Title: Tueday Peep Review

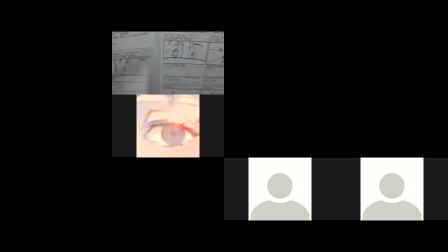20:39 Because now we're going to scene 8 here, and it's 1 of 3. That's cool. Wide, high angle. So yeah. So again, look at the size of the characters in here, which was indicated as a close-up,
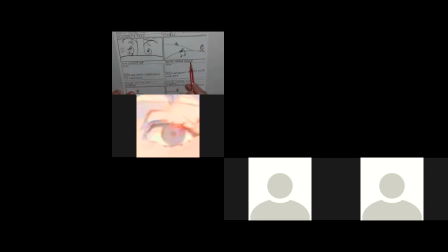20:57 and then the size of the characters here, where it's saying a wide angle, wide, high angle. The characters aren't much different in size. So again, close-up, characters have to be much bigger, and in a wide shot, they're smaller. You got to show that differentiation of size of the characters in relation to the camera.
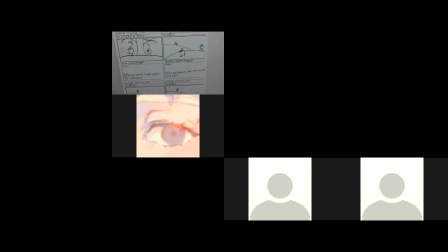21:14 That's what makes it, a far shot, a mid shot, or a close-up. So it's making sure you're increasing, decreasing the size of the character according to the camera reference. So here they're walking along, and we see Chirp in the background.
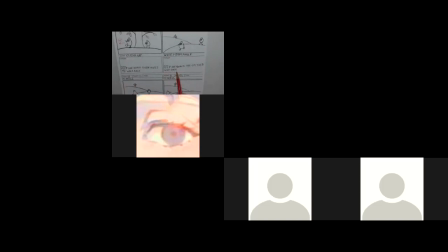21:33 Peep and Quack are on their way back. Again, here is that cutoff here. So the R on there has been chopped, so getting the images in, so being careful of your scanning. This one, again, it'd be nice if there was some foliage and things, maybe a tree out here,
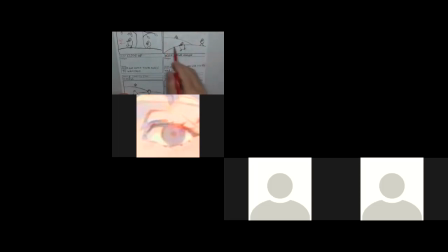21:52 something just to dress it up a little bit, because it's looking like a sand dune or something, that there's nothing there. So just keeping to the wood theme or whatever and having that detail. So that's keeping the environment on model, not just the characters. Okay, but the characters themselves are not bad.
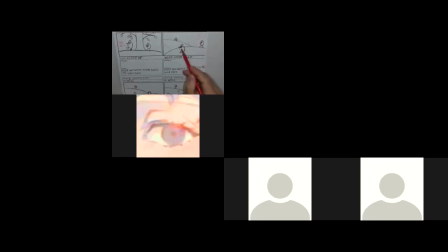22:10 The shapes are pretty good in the position of the elements and things. So definitely can tell who's who, which is excellent, which is great. So that they're walking along and they don't see Chirp right away. That's where maybe some bushes and things, that maybe he blends in a little bit.
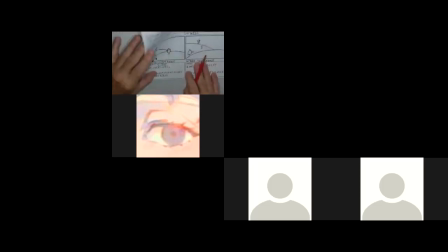22:26 And then when he gets up in this second pose of 8, that Chirp jumps up and says, hey, over here. And then they turn and see him. So Peep and Quack stop as Chirp jumps and yells.
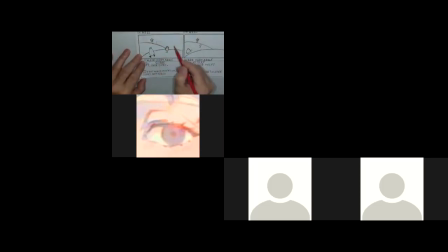22:42 Okay, so it makes more sense that, maybe there was some foliage and things here that maybe they didn't see him. Because him just on that plain hill and yelling, I mean, how could they not see him? So it's just working on the scene so that it has more plausibility.
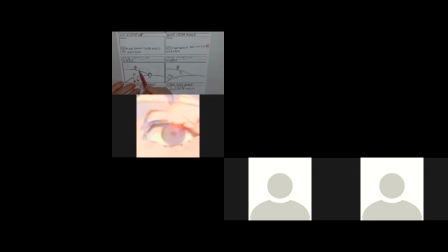23:02 It makes more sense that maybe they wouldn't have seen him between those bushes or whatever. Okay. And now we have 3 of 3 where they're running up towards Chirp. So Chirp, I need your help. Peep and Quack get closer to Chirp.
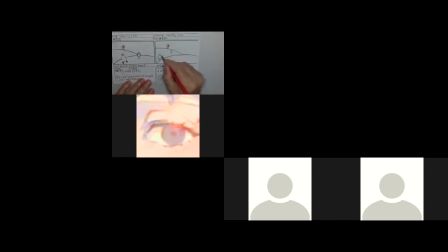23:19 So again, so it's good you're getting them smaller so that they're getting in the distance here. So just the action, what's going on there. So now we know when we go to the next page, we'll be at scene 9. So we'd want to put cut at the transition.
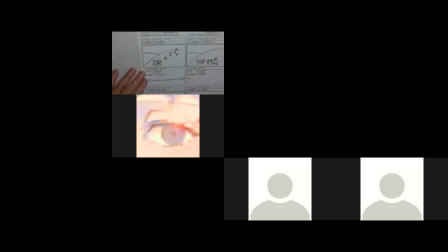23:40 And here we are. So this one's a bit of a jump. When we go to scene 9, we're in a whole new location. And, now we see a radio and such. And it's trying to figure out where is this in relation to this shot.
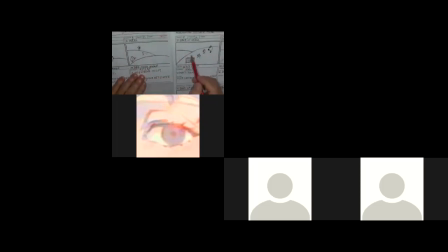23:59 Particularly the background, we have 2 hills. We still have 2 hills, not that different. So it's hard to figure out orientation-wise where we are. So it's from here trying to figure out where do they go from here to get to here.
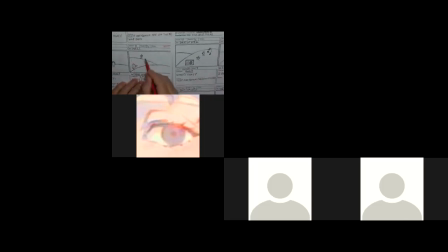24:15 So it's having a better plan of figuring if they meet up with him, then they go off behind those bushes. I'm not sure, because I really don't know where this radio is in relation to this scene. This scene just is relatively unrelated to this one.
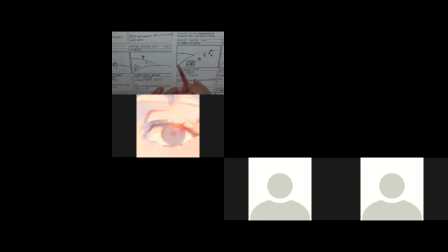24:33 So there's a confusion. So this is where you've got to be careful in your cuts to carefully and deliberately lead the audience to where we're going.